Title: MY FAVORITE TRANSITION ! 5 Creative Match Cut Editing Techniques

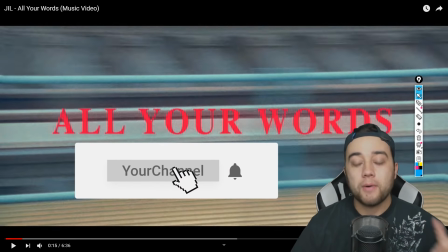29s
what's going on guys welcome back to the channel i first want to say i apologize if i sound sick i just flew back from pittsburgh and
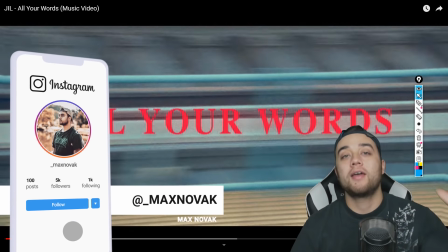35s
it was super cold there so i picked up a slight cold from the traveling but we're here we're going to talk about one of my favorite transitions
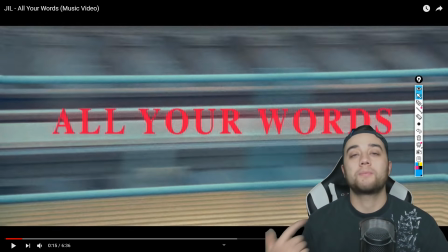40s
of all time and the reason why i love this effect is because a it's very practical b it's very simple to pull off it's more thinking and planning than it is doing complex sequences of things in an editing software or on set and the last reason why i like this is you can get really creative with this effect. You can do some really cool things and there's a lot of different ways you can do it.
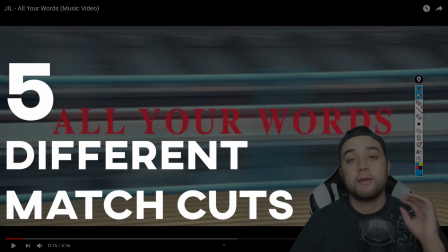60s
So we're going to talk about five different ways that you can create match cuts in this video. So this is all about match cuts.
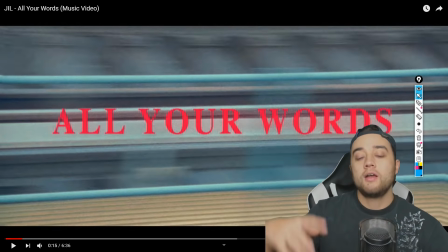65s
We're going to relate it from movies. We're going to relate it from music videos. This, what you're seeing on the screen now is one of my favorite music videos of all time. One of my favorite music video directors. We're going to talk about some of his videos in this because in my opinion, he uses match cuts very well in his videos.
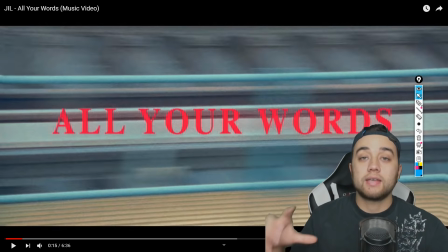80s
So let's quickly go ahead and break down some match cuts in a music video. Let's talk about what a match cut is. And then afterwards, we're gonna show you the five different examples. So like I said, directed by Anton Tammi.
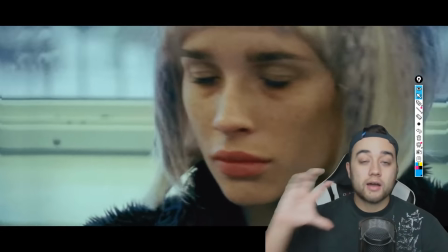91s
If you want some more information, I'm gonna leave his Instagram. I really love the style. I'm not gonna talk all about the video because I could go on and on about all the different things that I do like.
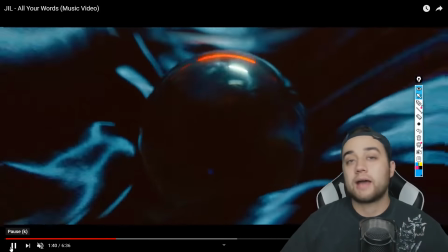100s
This is gonna be centered all on match cuts. Okay, so what is a match cut? You're about to see in the next few seconds right there.
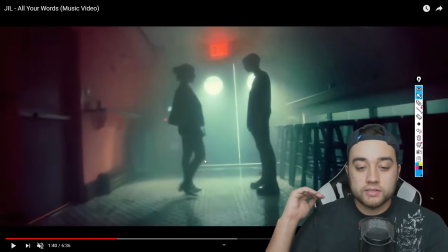106s
This is what is called a graphic match cut. So you have two subjects here. what they did was the director told her to walk towards the other girl and then at a different location they
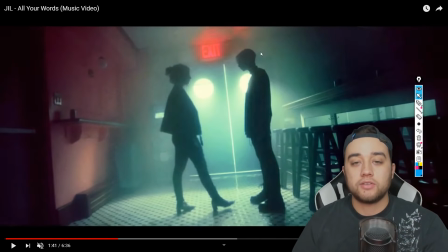115s
did the same exact thing the same exact walk but keep in mind that as you can see the framing is done very well so they were smart
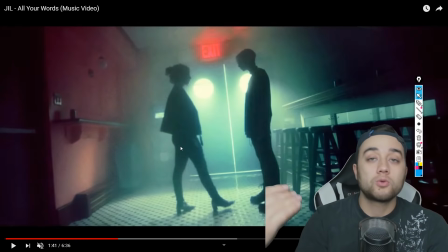121s
enough to know the distance from the camera to the subjects and they were smart enough to replicate that in the second shot so that they can have this nice
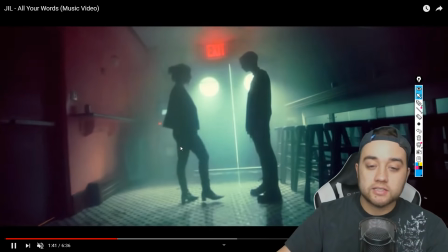127s
seamless graphic match cut and there's a bunch of different examples in movies that i'm going to flash a few on the screen right now
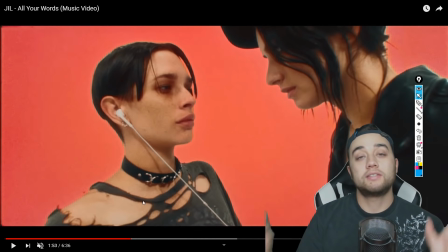133s
so that's what a match cut is matching one thing from one scene to the second scene, it makes a very interesting, seamless, creative cut. It's one of my favorite transitions because it's not too flashy, it's not too oversaturated, it's something that you can use in music videos and movies and short films.
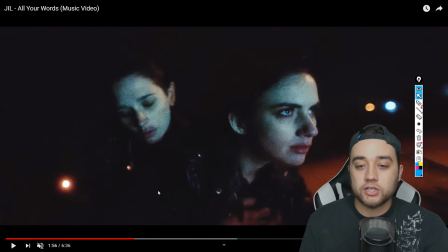149s
So not only are there these kind of very obvious match cuts, but there's very subtle match cuts as well, such as right here.
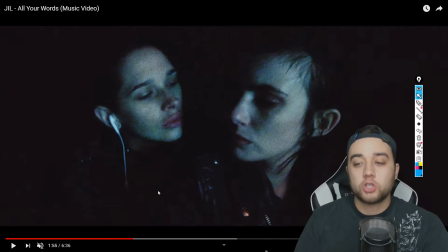156s
It's all about the planning and having a nice artistic composition as you move through your story, Your music video, whatever it is you're making.
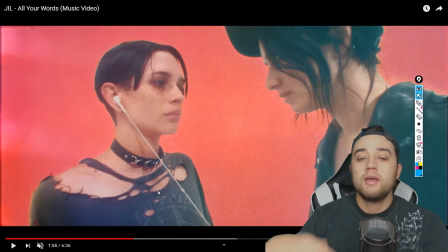164s
So you have the same distance from the camera these nice two close-up shots And of course it doesn't have to all be planned You can put this together in an
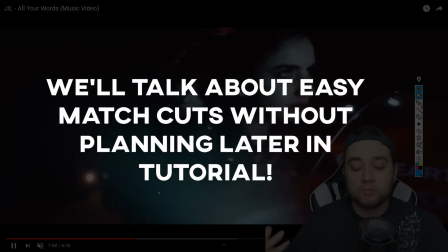170s
editing software just by coincidence of the shots But with how smooth this kind of goes through the video and we're gonna point
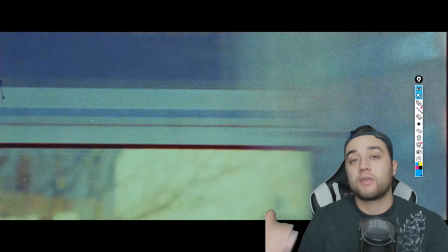177s
out a few more instances You can tell that there was a lot of thought put behind it And that's the biggest thing I want you guys to take
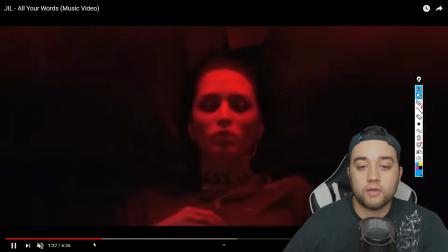183s
away from this video if anything also a little side note There's some other cool effects here some stuff that we talked about in previous videos
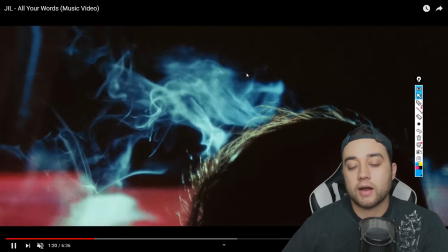189s
like with the smoke They use some sort of sapphire distort, RGB, chroma distort, as you can see.
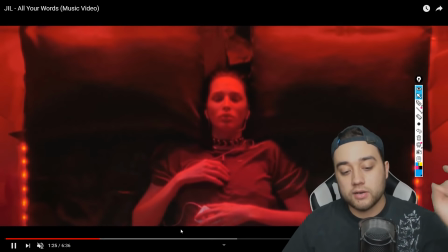194s
I'll link some tutorials down there I've made on some ASAP Rocky videos if you're interested in that. Moving along, here's another match cut.
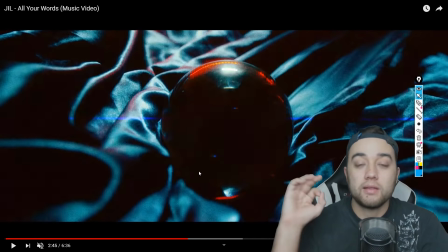200s
We'll play this out. Now, this is using a shape. This is a shape match cut where you take one shape in the composition and you match that shape to another similar shape in the next scene.
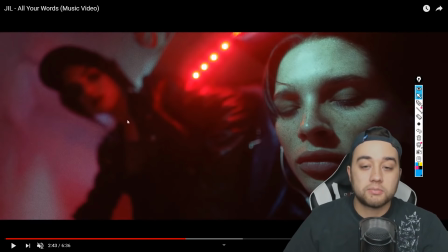209s
So we have this black reflective ball here, which is on all this black satin in the sheet, and the match cut goes to this helmet.
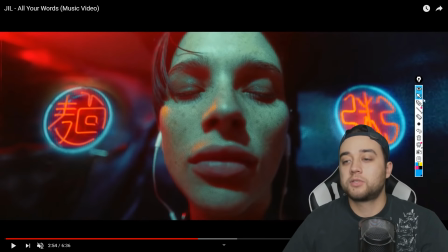216s
So again, another use of planning. You can see that the shapes are even being kept in a nice orderly fashion here, too. You have your main subject in the middle, and then you have these two circles on each side of the frame, one on the left side, one on the right side.
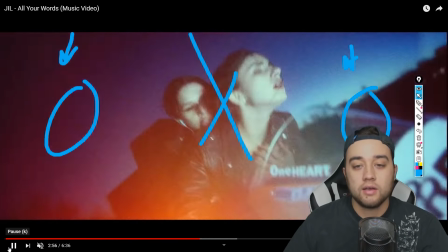229s
As we play this through, I'll keep the markers on the scene. You're going to see very similar things in the following scenes.
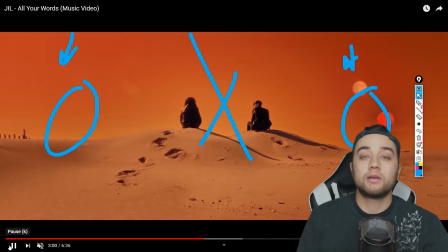235s
So you have one on the left side, one on the right side. As we play through, it's going to go to another scene where you have circle on the left side, circle on the right side.
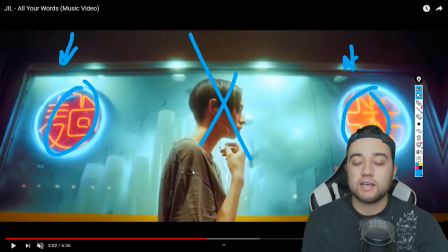243s
You see that those almost perfectly lined up. So there's another example of keeping that similar composition and just having a lot of
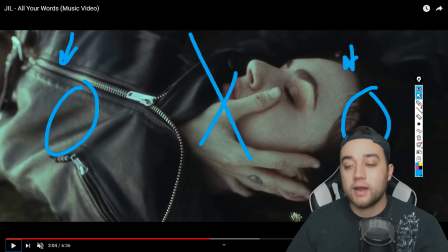250s
thought behind what is going into the frame All right another match cut in this one.
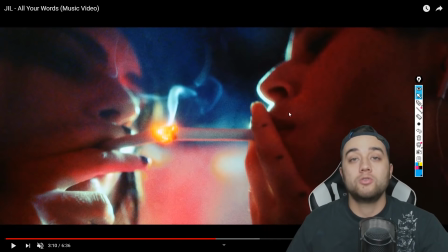255s
I think is just very genius It's a very beautiful example of how to use a match cut in a creative way And another
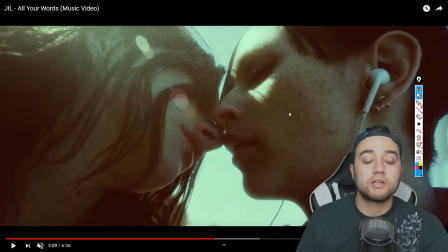261s
thing that I want to talk about we're going to get into the five different ones But we're covering most of them here is audio If you play the audio along
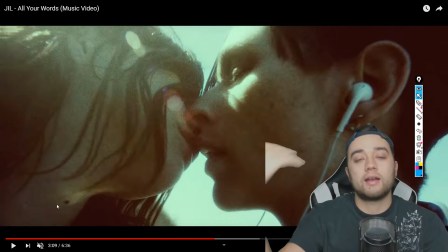267s
with this it matches with the music it matches with the moment It matches with the spark that they're trying to get across with this video the spark you see here on the same composition.